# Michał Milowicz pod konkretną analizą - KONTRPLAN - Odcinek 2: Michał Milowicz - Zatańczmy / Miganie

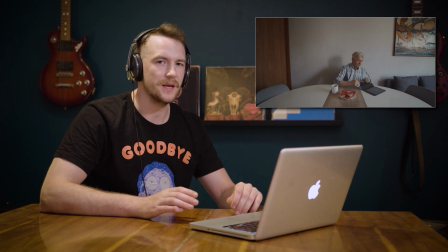Jest to drobna uwaga, ale ja jestem na to bardzo wyczulony.
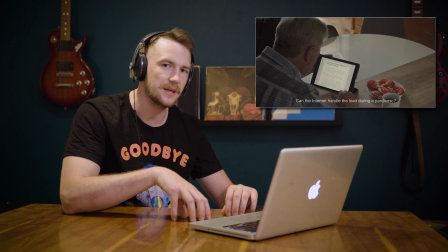Jeżeli mamy trzy ujęcia i w środkowym jest ujęcie z ręki, a poboczne są statyczne, to to nie do końca dobrze się klei.
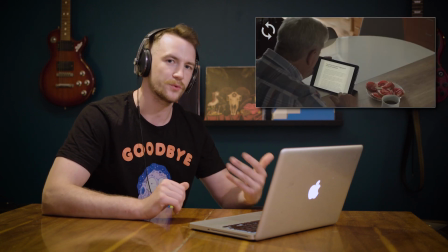Lepiej wtedy dodać tym bocznym delikatny ruch kamery w prospodukcji albo wystabilizować to środkowe ujęcie.
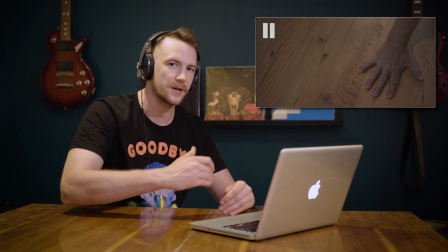Jakby unikajmy sytuacji, że nagle bez powodu w jednym kadrze po sobie się trzęsie obraz, a w drugim jest idealnie statyczny.
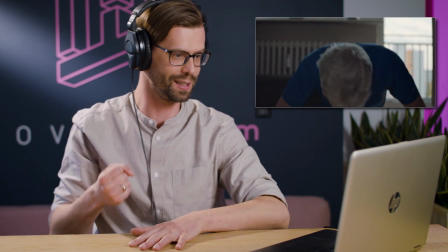Okej, a nie, myślałem, że będzie nożem sobie tak o palce robił się. To fajna umiejętność do nauczenia się w czasie kwarantanny.
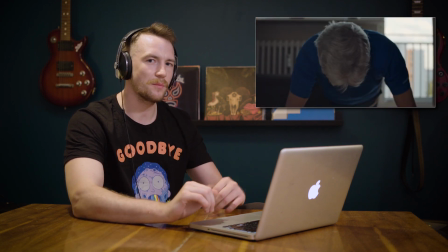To ujęcie moim zdaniem można by było zrobić minimalnie lepiej.
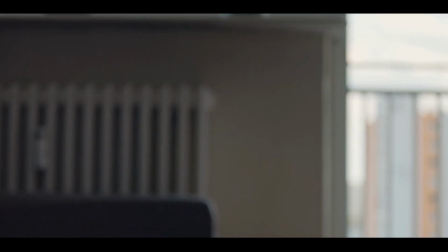Dać troszeczkę kamerę wyżej, tak aby postać robiąca pompki w momencie wyprostu wchodziła nam w kadr, by znikała z kadrą, pojawiała się.
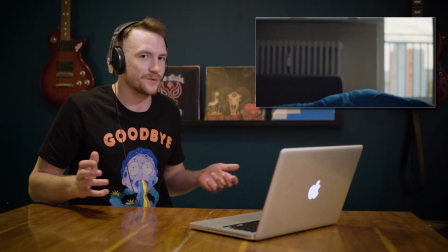Znikała, pojawiała. Ale to jest tylko mój taki luźny pomysł, który pewnie ja bym zrealizował i tak jest okej.
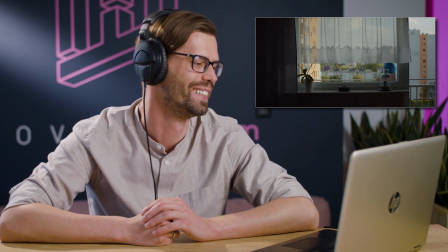To jest zajebisty motyw, ekstra. O, shit. To fajne, świetny pomysł i tak się właśnie wykorzystuje motyw kwarantanny.
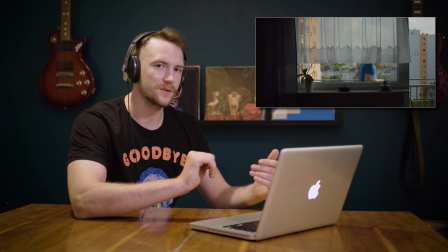No, gościu biega na balkonie, bo dalej nie może. W tym ujęciu widać, że kamera lub aparat, którym było to nagrywane ma niezły dynamic range, więc jestem ciekaw co to był za sprzęt.
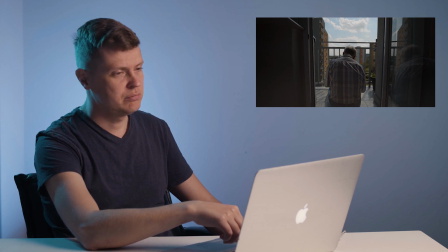Bardzo ładne, bardzo ładne kompozycje,
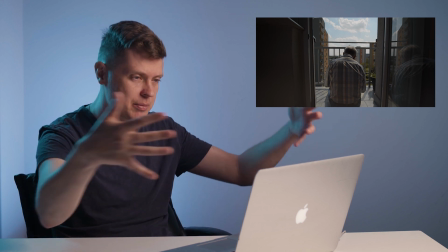centralne kadrowanie postaci i piękne zamknięcie nawiązujące do ciągów Fibonacci'ego,
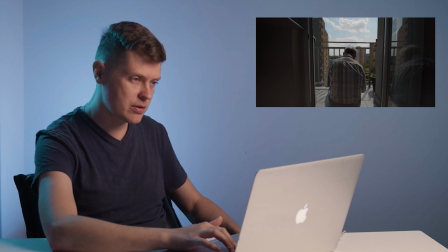łuki, mocne punkty, grecki podział obrazu i wszystko jest piękne. Swoją drogą, jak na razie bardzo ładne kadry.
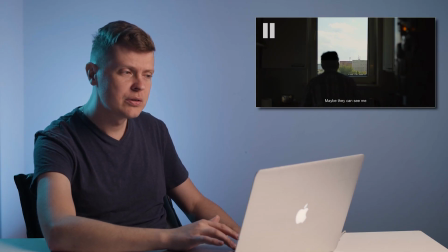Może one mnie widzą.
Ale kto widzi? Nie rozumiem, po co było to zdanie, nie kumam.
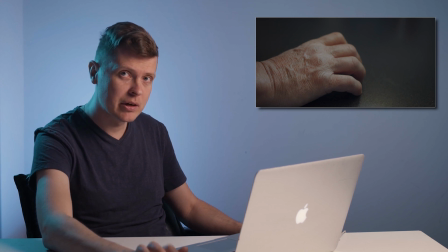Jednocześnie stuka palcami. Praca dźwiękiem, podoba mi się, lubię.
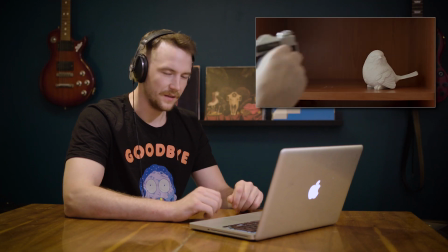Fajnie. Oj, Zenit. Nie mamy nawet połowy filmu, a już domyślam się o co chodzi.
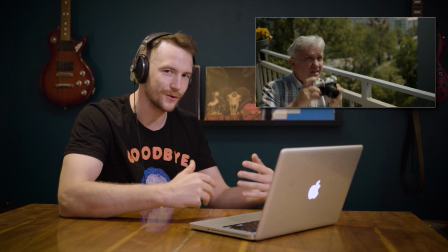To znaczy, że scenariusz wciągnął mnie i jest dobrze napisany.
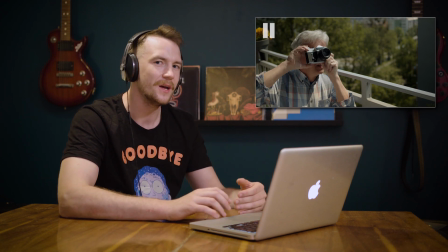Wiem, że jest pandemia, że prawdopodobnie ta osoba nie może wychodzić z domu. Jest tytuł, który podpowiadał nam migotanie i był bardzo wyrazisty kadr, jak pan patrzy poza okno na inny blok.
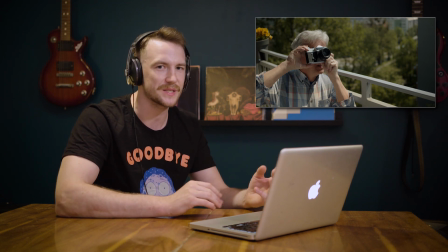Domyślam się, że będzie próbował w jakiś sposób się za pomocą latarki na przykład kontaktować z kimś.
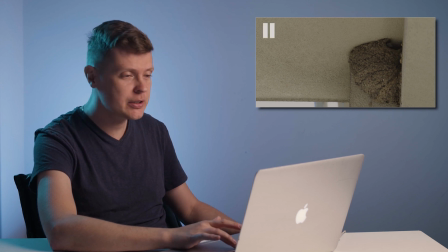I ptaszek jest. Zwierzę, ptaszek, dziecko i już masz film zrobiony.
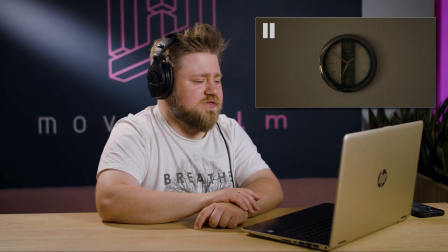O 19.00 miał być Skype, więc pokażę, że jest za 10.19.
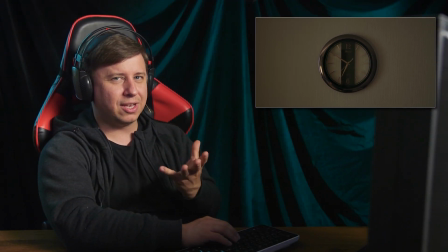Kurczę, serio nie można było tego zajara nagrać jakoś stabilnie, tylko ta rozedgrana kamera na takim prostym kadrze.
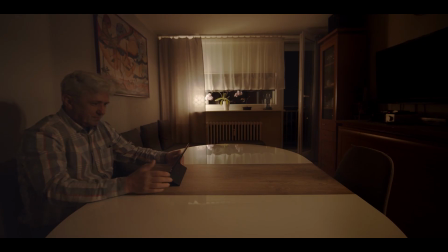19.00 Skype. Halo, synu.
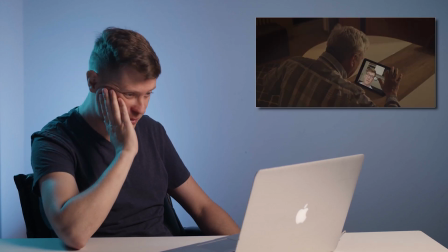Cześć tato Nie machajcie tak sobie, jesteście prawdopodobnie tylko za ścianą Brak internetu O fuck,
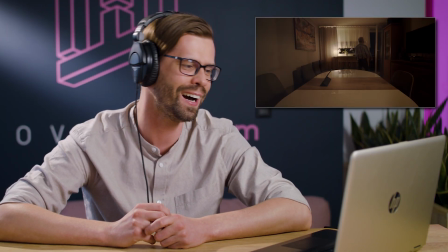brak internetu w czasie kwarantanny, ale w dół Ja,
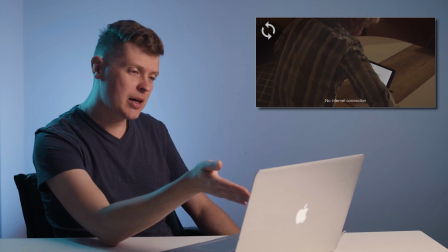nie pomyślałem o tym Jak nie mogę się z kimś połączyć na Skype'ie albo przerywa mi połączenie To zawsze jest napisane brak internetu,
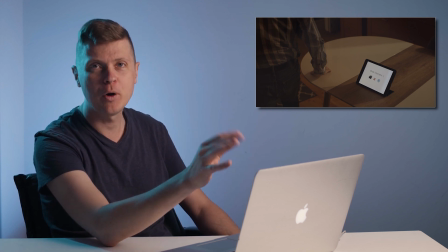smutna buźka, czarny domek, czerwony krzyżyk i ziemia Okrągła oczywiście Sąsiad, jest u ciebie internet?
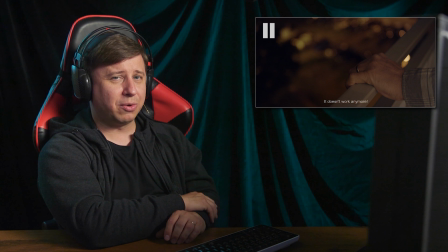Już nie działa Sąsiad odpowiedział, już nie działa, co najmniej jakby był jakimś bandytem.
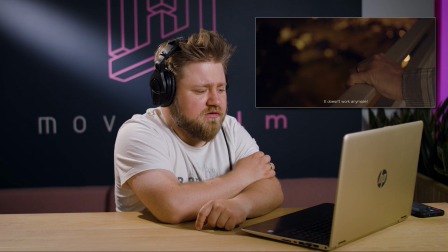Sąsiad chyba z programu uwaga, zmodulowany głos.
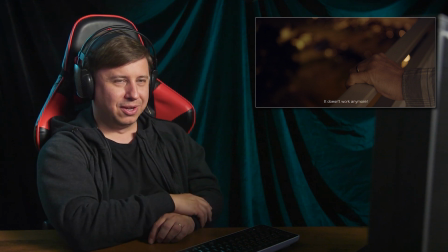Na wywiadzie, wiecie, w telewizji na ciemnym tle, zaciemniona twarzy, już nie działa.
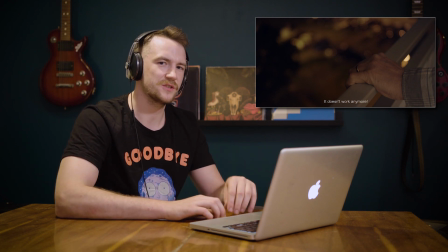To mi nie do końca gra. Ta odpowiedź sąsiada moim zdaniem mogłaby być lepsza. Już nie działa, jest takie, nie wiem, wydaje mi się nienaturalne, trochę jakby on czekał, aż przestanie działać.
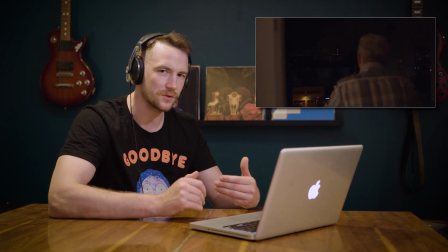Wiem, że przeostrzanie z jednego planu na drugi w obiektywach fotograficznych nie jest łatwe, a prawdopodobnie został to taki użyty. Ale zdecydowanie by było lepiej, gdyby kamerę postawić w tym przypadku na statywie i to przejście zrobić dużo wolniejsze ostrości z przodu na tył.
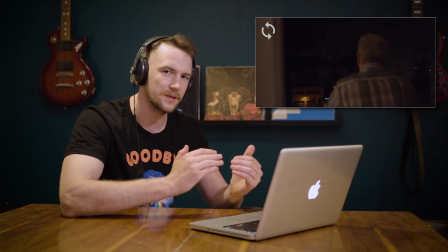Bo teraz mamy taki skok.
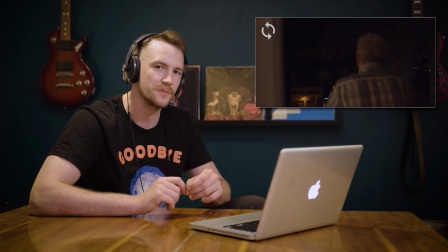Możesz sobie zrobić na przykład markery markerem albo kawałkami taśmy w punktach ostrości, żeby to było bardziej precyzyjne.
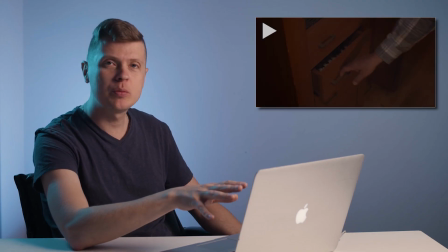Instrukcja obsługi co robić jak nie ma internetu.
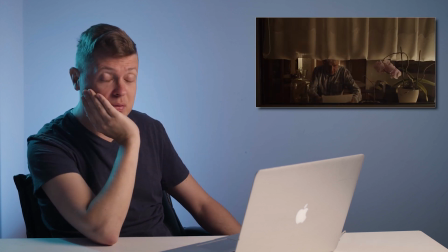Ok. Alfabet Morse.
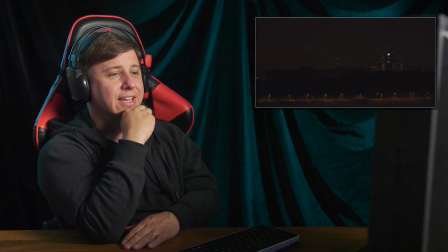Aha, bo to Morse, ok. No niezła latarka z takiej odległości świeci.
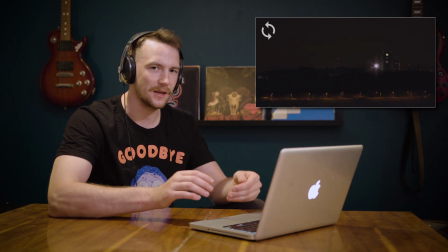Tutaj niestety ta flara jest za duża. Zdecydowanie, z takiej odległości błysk latarki byłby bardzo malutki.
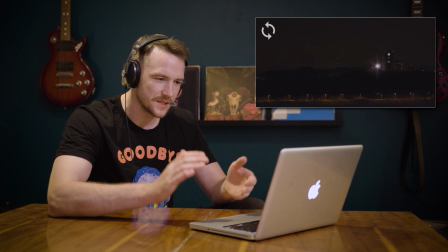Tu jest on za duży, powinniśmy go znacznie zmniejszyć. Wiem, że to nie jest łatwe.
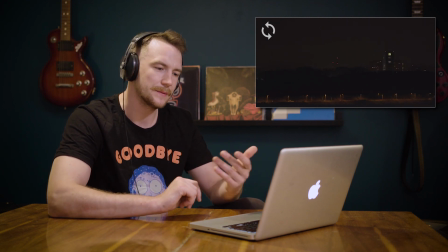Może lepiej by było po prostu wymaskować okno, żeby się mrugało. No, coś by trzeba wymyśleć, żeby to wyglądało autentyczniej.
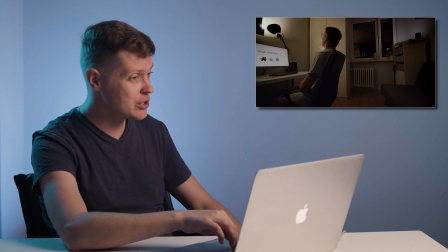Jaki wielki brak internetu! Tak wielkiego braku internetu jeszcze nie miałem. Ten dinozał z Google chyba bardziej by tam tak...
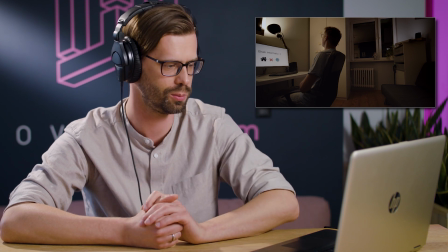Ale okej, kumam. Prosty przekaz jakby, żeby każdy skumował to. Ale fajnie, światło odbite, lampka skierowana w ścianę.
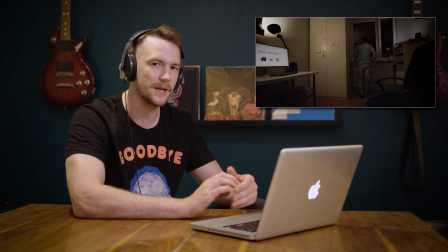Ale brakuje mi tu odcięcia postaci od tła. Jakąś delikatną kontrę można by było skombinować i by było dużo przyjemniej.
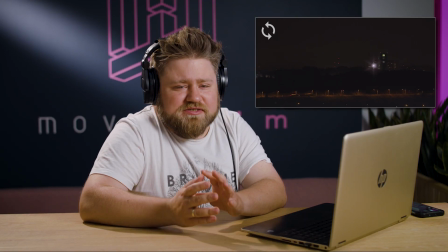To jest trochę naiwne, nie? jaka była szansa, że koleś zauważy to światło?
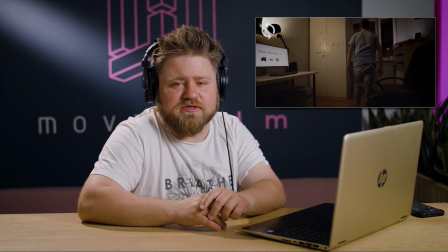Jaka była szansa, że w tym momencie spojrzy akurat przez okno? I czemu nie zadzwonił do niego?
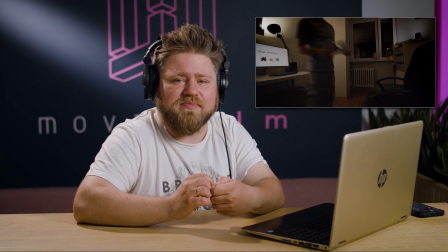Czemu akurat alfabet Morse'a? Wiecie, tak trochę się czepiam, ale to są pytania, na które należy sobie odpowiadać, kiedy pisze się scenariusz o takich rzeczy.
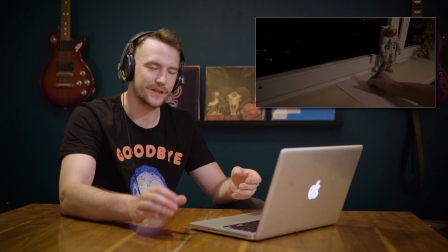Bardzo mi się podoba w tej scenie, że jest ten ludzik, ten kosmonauta. Jakby bardzo wzbogaca to ujęcie. Bez tego by było pusto i smutno. Do tego roślinka, która jest przycięta domyka kadr. Jeżeli to zostało zrobiony specjalnie, to naprawdę dobra robota.
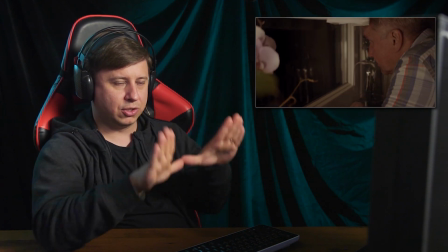Ogólnie bądźcie bardzo ostrożni z takim sposobem, wiecie, prowadzenia kamery, bo kamera odprowadza coś, co jest ważne.
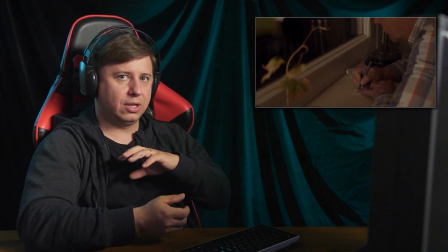Ona nie musi reagować na każdy ruch. W kadrze takim, jak on odłoży tę latarkę i wróci z powrotem, też jest okej.
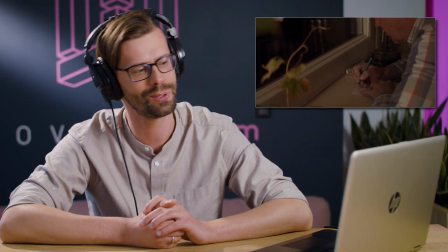Ten powrót tutaj nie był potrzebny. Fajny motyw z tym morsem. Brzmi jak lekko naciągany.
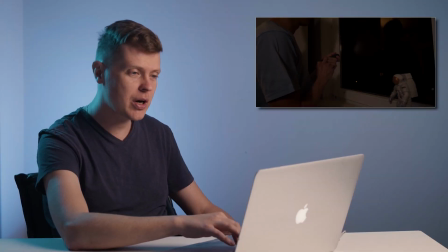W pierwszą część filmu bardzo wierzyłem. Samotność gościa. Ojejku, a to nie wierzysz, że jak strzelasz latarką w szyby, to ci się zblikuje i odbije?
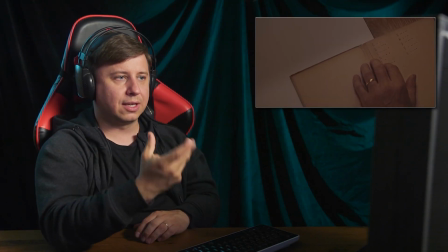Pamiętaj o tym następnym razem. Fajnie, że ta muzyka tak jakby się kojarzy dźwiękami z tym alfabetem Morsa.
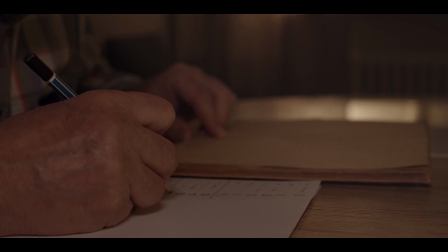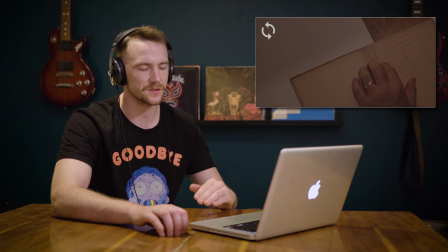Bardzo mi się podoba dźwięk w tym filmie. Jak na razie wszystko słychać, nawet jak pan przysuwa zeszycik jest zaakcentowany.
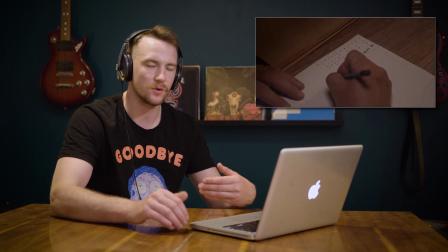Do tego fajna i spokojna muzyka, która nie zakłóca nam odbioru filmu.
Będzie dobrze.
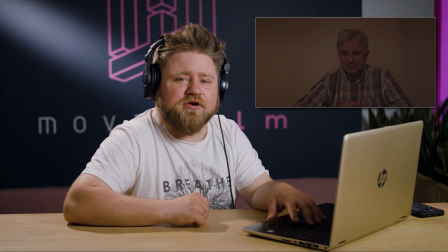Mogę żyć dalej. Będzie dobrze. Spokojnie, tato. Pornhub jeszcze wróci.
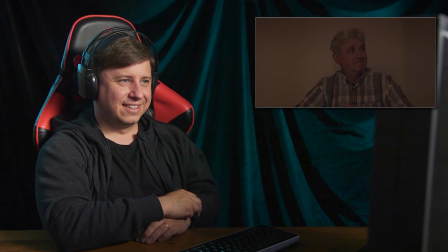Ale tata taki pozytywny, nie? Taki fajny tata. Długo by im zajęło to nadanie i rozkodowanie, nie?
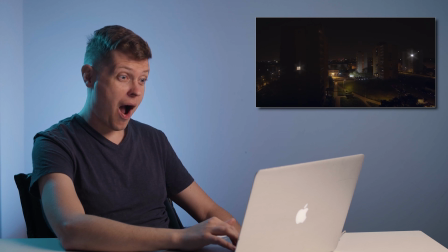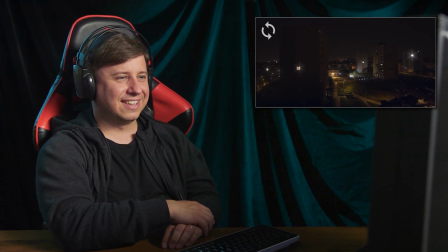A, i teraz wszyscy, tak. No ładnie, z przesłaniem, tak.
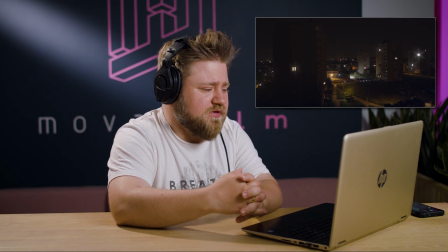Okej, no jest jakiś pomysł, wszyscy zaczęli migać, będzie dobrze pewnie. Na zasadzie wspierania siebie w tych trudnych chwilach.
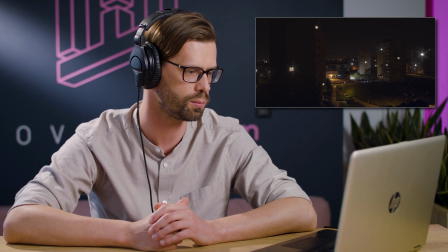Światełko do nieba. Przemyślane, przemyślany koncept. No i na koniec mamy tanie miganie.
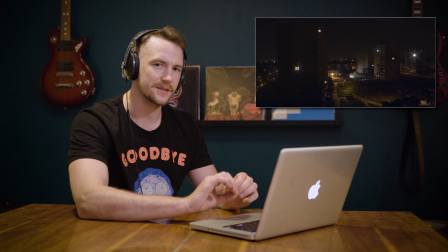Te kropki też widać, że to jest idealnie ta sama kropka powklejana kilkanaście razy.
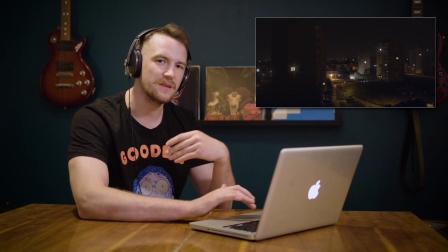No, szkoda. Cały film jest bardzo fajnie zrobiony, ale to miganie wygląda mega sztucznie, przez co cały film obniża jakościowo. Gdyby to miganie było zrobione troszeczkę lepiej, to by było o niebo lepiej. Na szczęście jest to kwestia wyłącznie postprodukcji, więc jeszcze można wszystko naprawić.
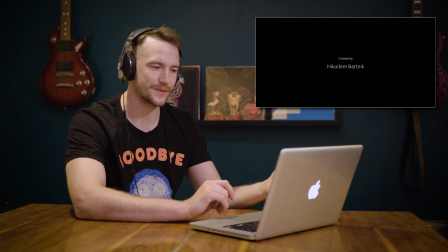O, mega fajnie, że muzyka została zrobiona przez tatę. Mega, szacun. Jeżeli ja miałbym opowiedzieć tą historię, to być może facet by, widząc, że jeden sąsiad się nudzi i miga do niego, drugi sąsiad się nudzi i miga do niego, i jeden z tych sąsiadów następnego dnia też się nudzi, miga do kolejnego, i potem, po kilku dniach widzimy, że wszyscy do siebie migają, i tak, a, śnieżna kula, zacząłeś coś, co jest kontynuowane, ale to zajebiście, co? Inicjatywa jednego człowieka, i wszyscy to robią. Miganie, bardzo ładny film. Mam tylko jedno pytanie. Skoro nie mieli internetu, to może mieli telefony? Generalnie film jest bardzo niezły i bardzo poprawny. Ciężko jest do czegoś bardziej się przyczepić. Poza tym takim sztucznym miganiem to naprawdę nie ma żadnych większych wpadek. Bardzo fajnie, że ten film jest zrobiony przez syna i ojca i tata napisał muzykę do tego filmu. Podobało mi się. Zostawia nas z jakąś myślą, z jakąś refleksją.